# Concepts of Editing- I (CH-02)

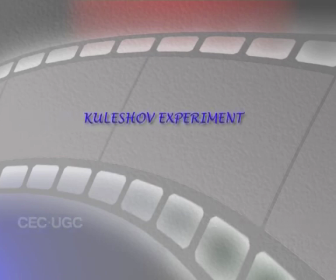15:25 As the language of film editing developed, both in America and Russia, Russian filmmakers like Lev Kuleshov,
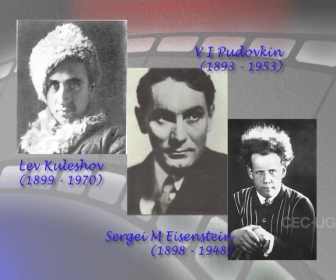15:35 Pudovkin, and later Sergei Eisenstein developed newer methods of telling stories. Lev Kuleshov was one of the film directors who experimented with shots. Shots which do not actually relate with each other, but when put together give a different meaning. This was followed by the famous experiment now known as the Kuleshov experiment.
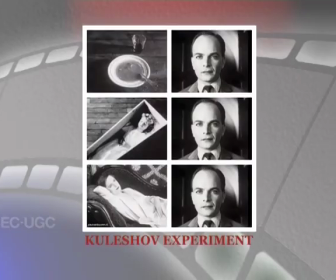16:08 In this experiment, he used the face of an expressionless actor. This face was then juxtaposed with three different shots. One was the shot of a soup bowl.
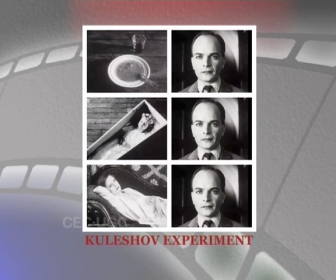16:25 The second one was the shot of a woman in a coffin. And the third one was the shot of a young girl. These three options were shown to the audience. The audience highly appreciated the actor's performance. They said that in the first shot, the actor looked hungry.
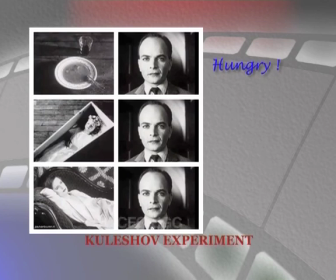16:56 They also said in the second shot, the actor looked mournful in the shot where they saw the shot of the coffin. In the third case, the audience said that the actor had an expression of lust.
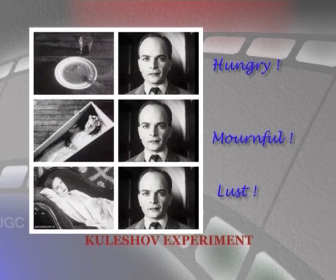17:16 But as a matter of fact, in all three cases, the expression of the actor was the same. This definitely proved that by placing shots one after the other, the editor can change the meaning of the previous shot. And two shots put together can mean something very different from the shot itself. The Kuleshov experiment is still valid now. The experiment gave the editor the option of recreating reality. Because with this option, the editor can randomly place any shot after any shot and recreate something which was not there in the independent shots. Later, film editing also wanted to prove that emotions can be narrated through images. We have seen this happen in films like Mother by Pudovkin.
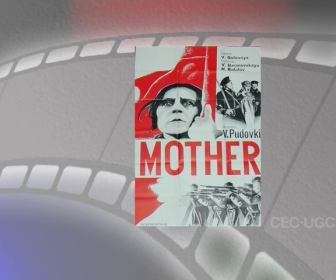18:22 Here, internal emotions like happiness, sadness were expressed with images of nature. Even the images of destruction was juxtaposed with shots of actual destruction happening mentally. These tools form the basic editing tools for the editor. The editor can now recreate what they want with images which are not meant for that.
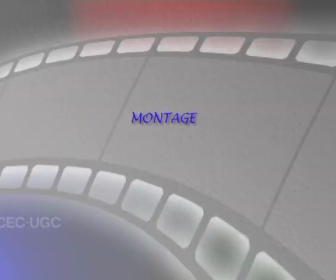With the experiments done by film directors like Sergei Eisenstein,
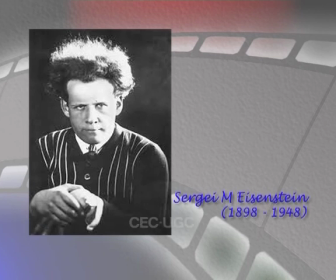19:06 film language got an importance in the arena of filmmaking. Film editing is now not only joining actions or narrative portions within the film. Film editing now meant saying something else. Sergei Eisenstein developed the theories of montage.